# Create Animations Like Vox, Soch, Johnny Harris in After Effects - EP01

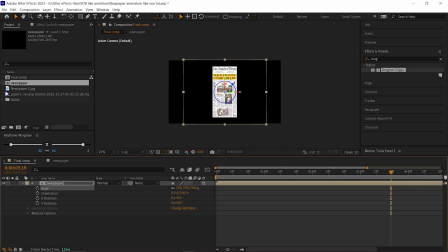[4:10]
Also, change the layer to a 3D layer. Add a solid layer for the background.
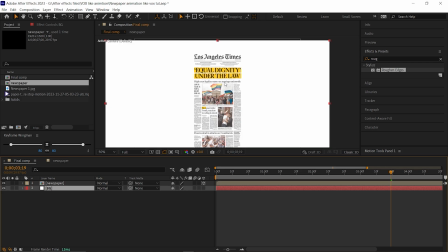[4:16]
From one second, we are going to start the zoom in effect animation. For that, open position and rotation property.
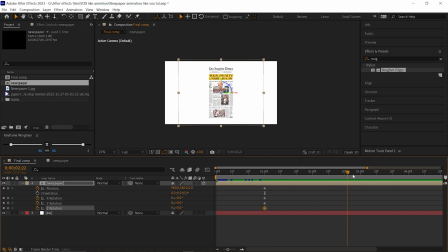[4:23]
On one second, apply keyframes on all, then go forward to 3 seconds and change z-axis position value to higher negative value. Change x-axis rotation value to minus 20 and y-axis rotation value to minus 5 and z-axis to minus 25.
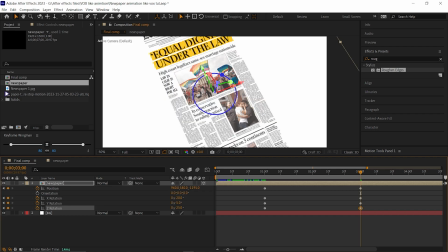[4:38]
You don't need to follow the exact values. You can animate it on your own way. Now you can adjust the other position values.
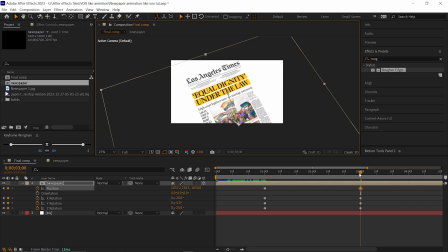[4:44]
You can hold the Newspaper layer and adjust like this as well to keep the highlighted text in the center.
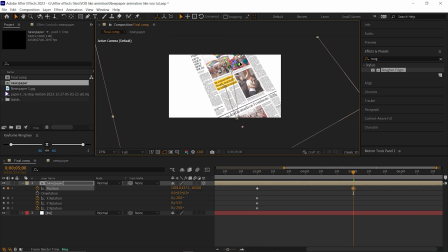[4:50]
Now go forward to 5 seconds, change the Newspaper position something like this. And change the Z axis rotation value to 12. Also you can adjust the other rotation values. Take some time to adjust the values the way you want. These values can be different for everyone. So, play with the values to get the best result. I think this is fine.
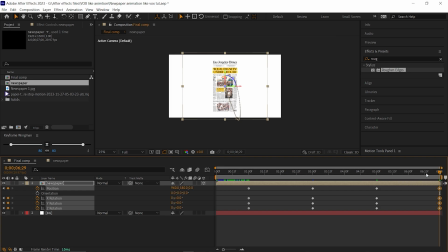[5:10]
On the last frame, copy the first keyframes and paste it on the last frame again. So that it goes back to your original size and the position. Once you done, select all the keyframes and press F9 to ease them. Or you can click on this button to add the same influence value for all the curves.
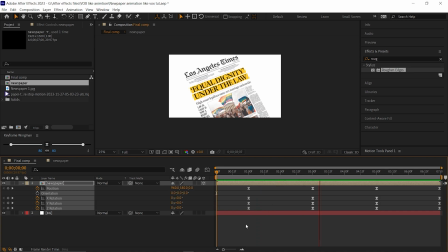This looks really nice. Let's add a camera sec effect to make it more natural.
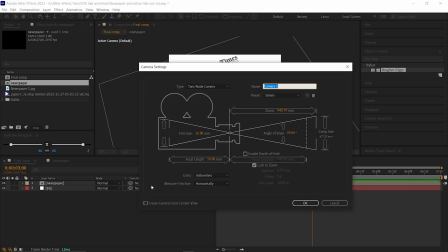[5:39]
For that, let's add a camera layer, 50mm preset is fine for that.
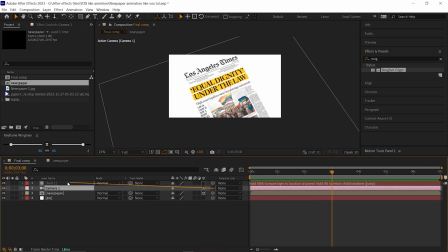[5:45]
Also add a null object here, link the camera layer to the null layer, open position property of the null layer, then hold ALT plus click on the stopwatch icon to add an expression, then type wiggle 1,10.
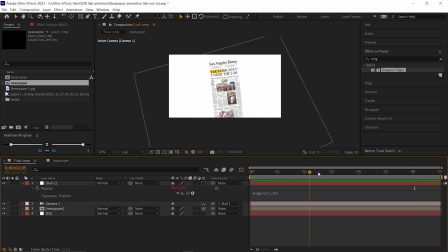[5:59]
Now you can see a little movement on the whole composition, alright, here you can add some camera depth effect on the newspaper.
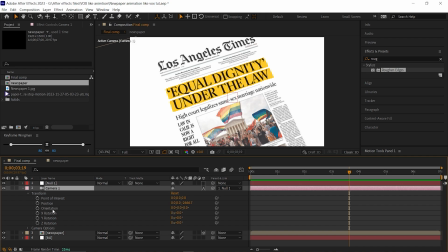[6:07]
You can skip this step as well, but I want the camera to be more focused on the highlighted lines only. First open the camera layer and turn on the depth of field.
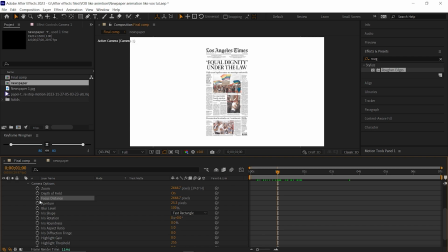[6:17]
Go to 1 second and add keyframes on focus distance, aperture and blur level.
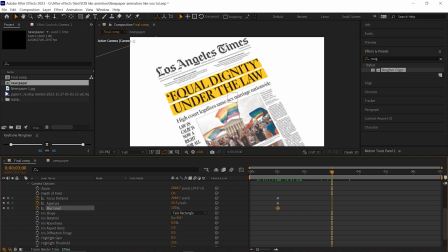[6:22]
Then go forward to 3 seconds and adjust the values like this. Focus distance can be near about 2700. Aperture value may be 51, blur level may be 60%.
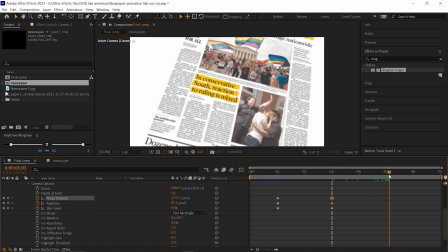[6:31]
Then go forward to 5 seconds and similarly adjust the values so the text can be more focused properly. These values can be different for yours, so I'm not mentioning the exact values. After all the animation should look like this.
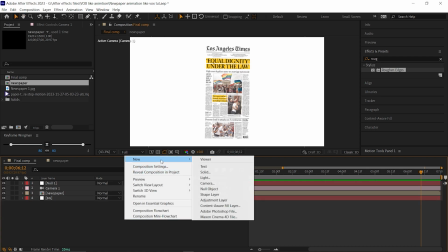[6:50]
Perfect. Now it's time to stylize it. First add an adjustment layer. On that layer add an effect called Posterize Time.
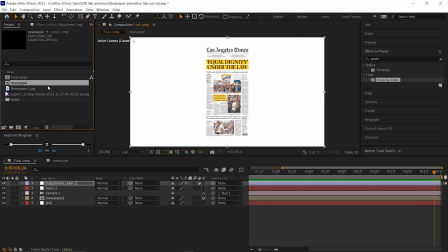[7:01]
Change the frame rate to 12. then add this animated paper texture you can get the project file link from the description or you can use any other
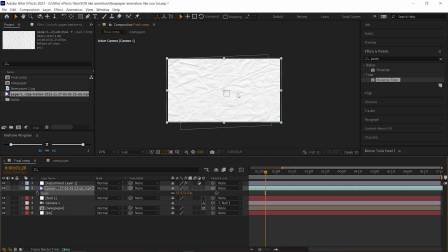[7:09]
texture as well place it under the adjustment layer adjust the size and change the blending mode to multiply open Opposite property and turn down the Opposite
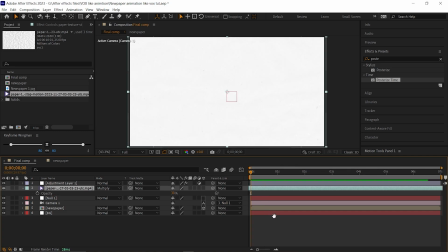[7:17]
to a low value something near about 20 and your paper highlighting animation is done but
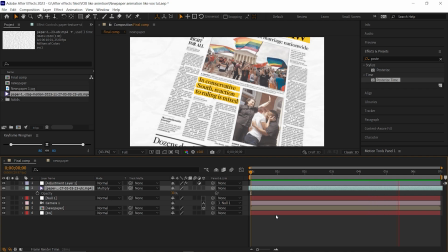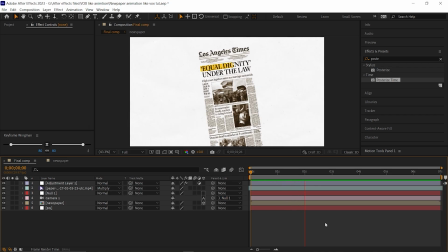[7:29]
in few case we can see this kind of animation in old-school style like this
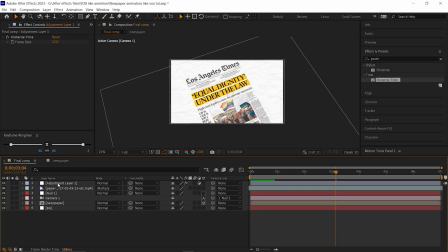[7:34]
for that you just need to apply tritone effect on the composition you want.
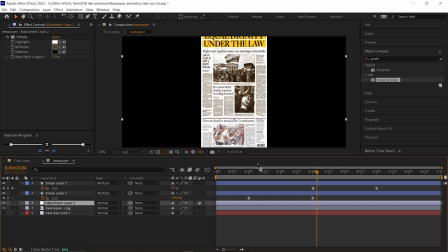[7:40]
Like we apply it on the newspaper only, like this. By doing this, we get the old-school style effect with the highlighting effect as well.
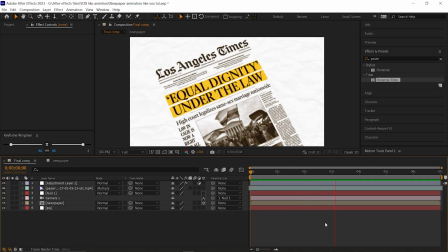So this is all for today, I will try to cover this kind of demanding techniques as much as I can. Thank you for watching. Liking the video really motivates me a lot. So please do like and subscribe the channel. And I will see you guys in the next video, till then have fun and stay safe guys, bye.